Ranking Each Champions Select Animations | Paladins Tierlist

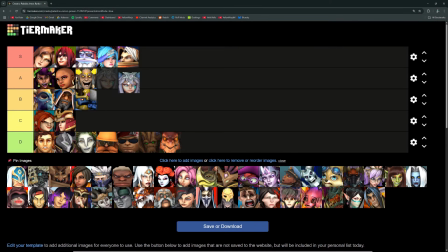(20:54)
I can nitpick if I want to. We will put her below Azan.
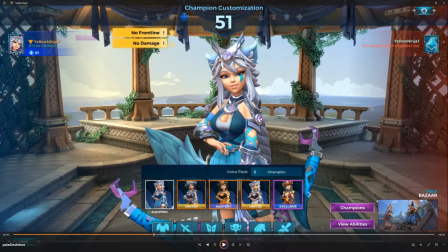(21:00)
Next is Genos. Now, when I first started playing, Genos was one of my first mains. And I remember loving this intro.
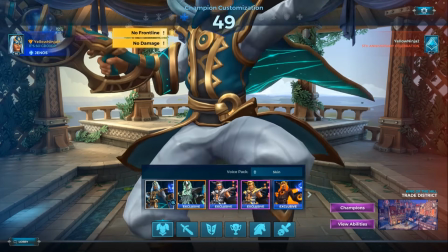(21:08)
I think this is actually one of the longest intros in the game. It's very simple.
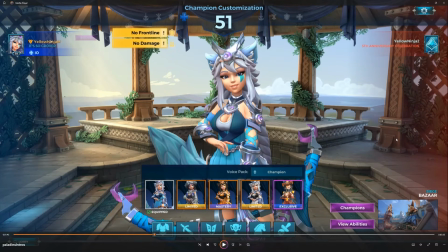(21:14)
It is. But I think it shows off his powers perfectly.
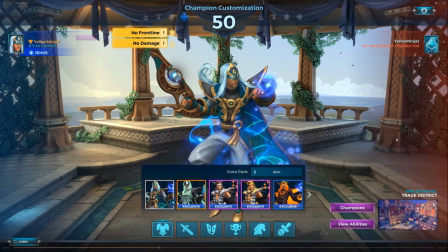(21:19)
Heavenly Being. Shows off the Stellar Wind.
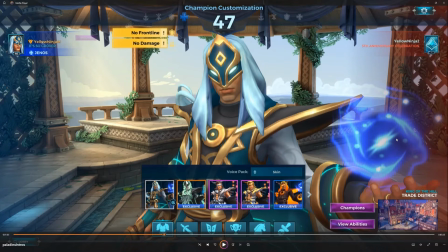(21:23)
Also, I think this is just complemented by Genos' excellent visual design.
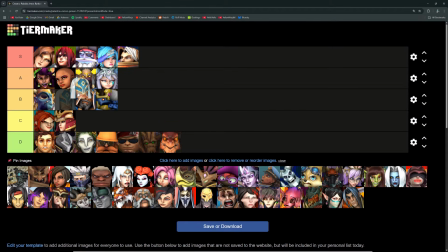(21:30)
I think we're going to put it A tier. It's just, I don't really know how you would improve this, but it's just lacking a little bit of flair for me personally. As you can tell from my S tiers versus A's. Better than Nile? Nah, I think bottom of A is fine.
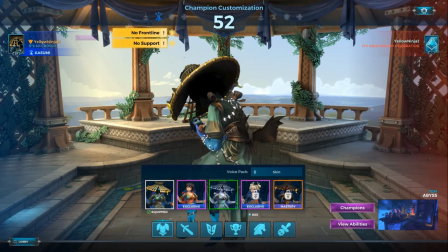(21:50)
Kasumi.
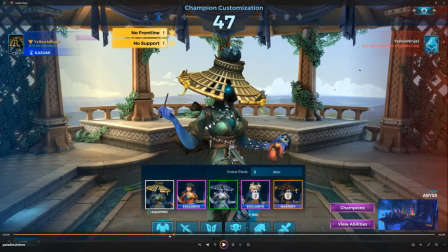(21:53)
Easiest S tier. I think this is probably the best intro in the game. The fact that she has two of them, which some people think that's actually a glitch.
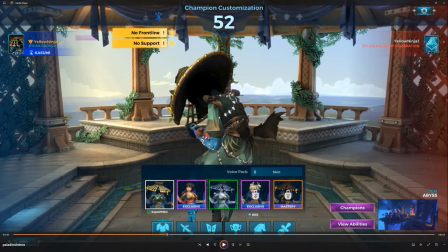(22:01)
It's not. Kasumi has two intros. So the first one is she just pulls up like this, caresses the doll, boring.
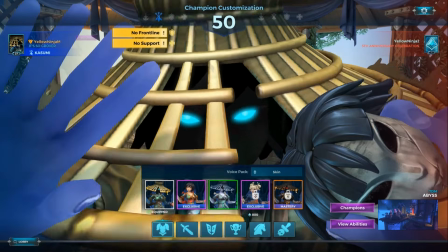(22:07)
But you have a rare chance of getting the jump scare, and that actually got me the first time.
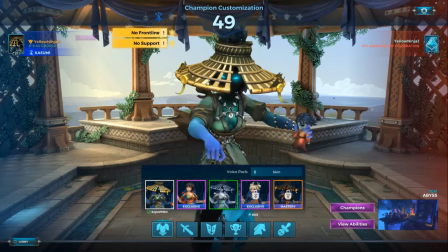(22:13)
It got a lot of people the first time. I just love that one.
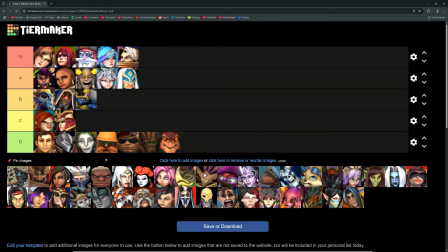(22:18)
That is so unique. Fitting for her character. Unfortunately, gameplay is another thing, but very, very fitting for the character.
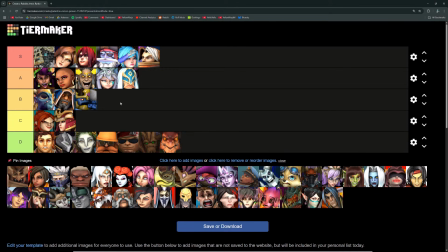(22:25)
I don't think anything's topping that. That is probably my favorite intro in the game. We'll see, we'll see.
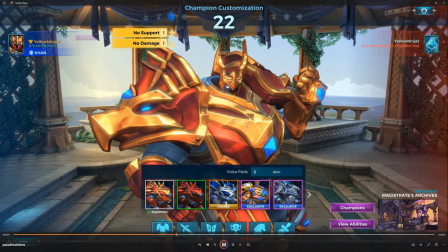(22:30)
We'll see. There's Khan. So, fun fact, like Eevee, Khan's default intro was changed as well.
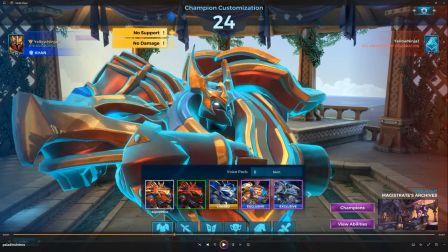(22:39)
I don't know if I have any footage of it, but originally because he comes in, he does the Commander's Grab. I really like that. But originally, the Commander's Grab he did in this animation was more similar to the way it looks in-game, where it's just kind of like grabbing from the side.
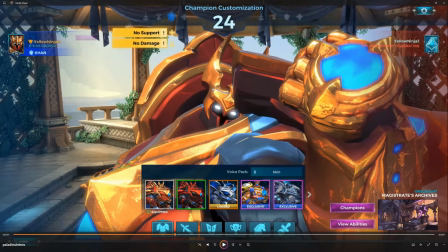(22:56)
Whereas in-game right here, he grabs upwards like this. And also, I do not... I pity whoever had to animate this, because Khan is like such a hulking figure, really difficult to animate. At least when I need to for a thumbnail, just because he's so huge that any like subtle details with him is lost.
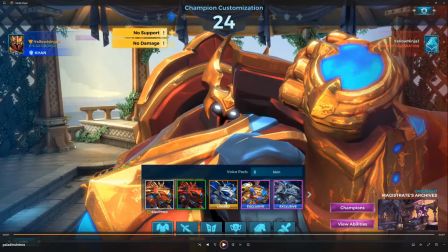(23:15)
But originally, his arm was like all the way here, and it would just cover the whole screen, his arm.
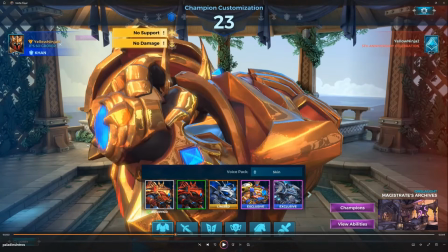(23:21)
It looked awful. I'm really glad they changed it. And I like this one too. I really do.
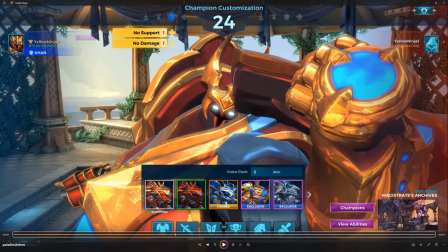(23:29)
Comes in, yoink. Very fitting of the gameplay. He's right up in your face.
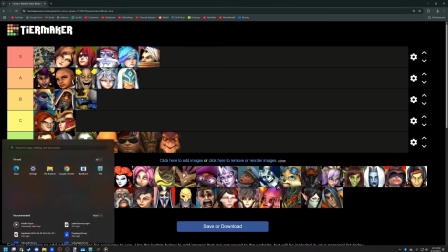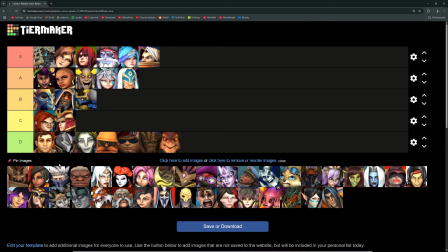(23:40)
Top of A or bottom of S?
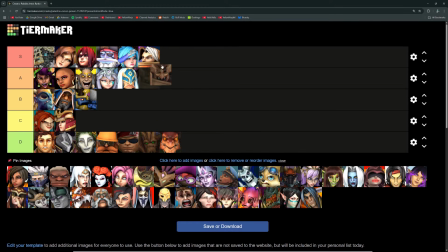(23:50)
I also, as you can see, I'm a fan of when the characters like get up close and personal.
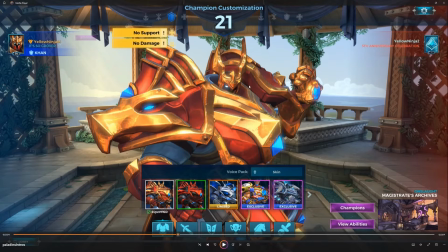(23:53)
I'm going to put it bottom of S. Up next, we got a Lamo. Wow.
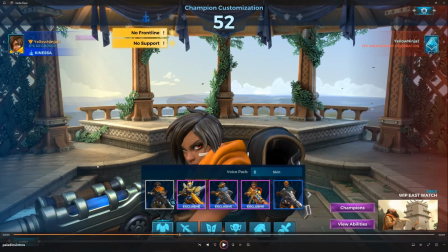(24:00)
Kanessa. So cool. I mean, it shows off the gun going from sniper mode to carbine mode.
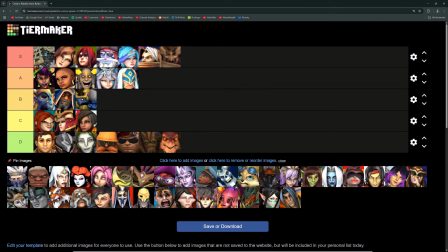(24:09)
We can put her in C tier for that, just because the weapon's a little interesting. But besides that, it's the same as all these boring ones.
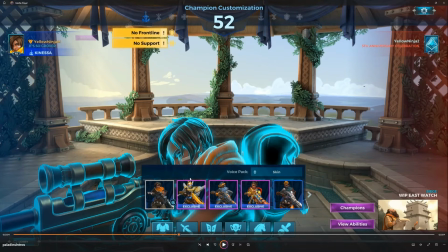(24:20)
And, I don't know, how would you improve this? Maybe making it a little longer, like, having her look around with the sniper rifle more.
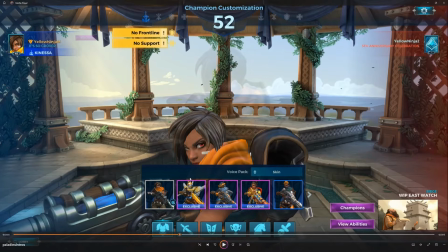(24:28)
Or maybe she teleports in with her transporter. Kanessa's kind of like a simple character. I don't know what else you really do.
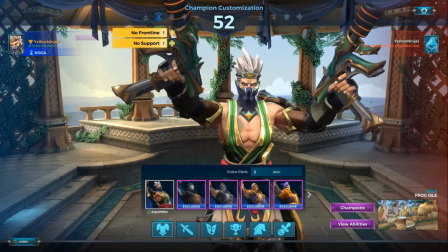(24:35)
Here's Koga. Koga I like a lot.
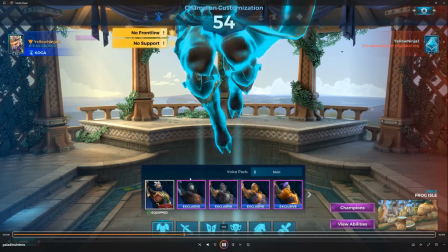(24:41)
Again, it's the same thing. He kind of just comes in. But I love the flair of spinning the weapons around.
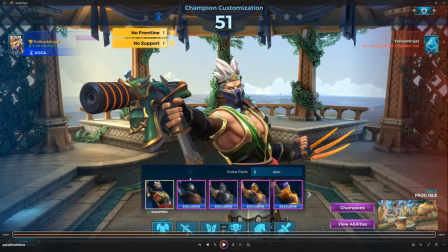(24:46)
Then he turns and one of them's gone. He has the claws out. I think this is a really solid battle stance too.
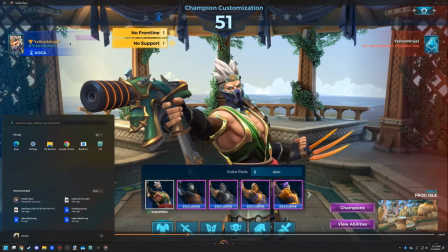(24:55)
I'm going to put Koga at the top of A.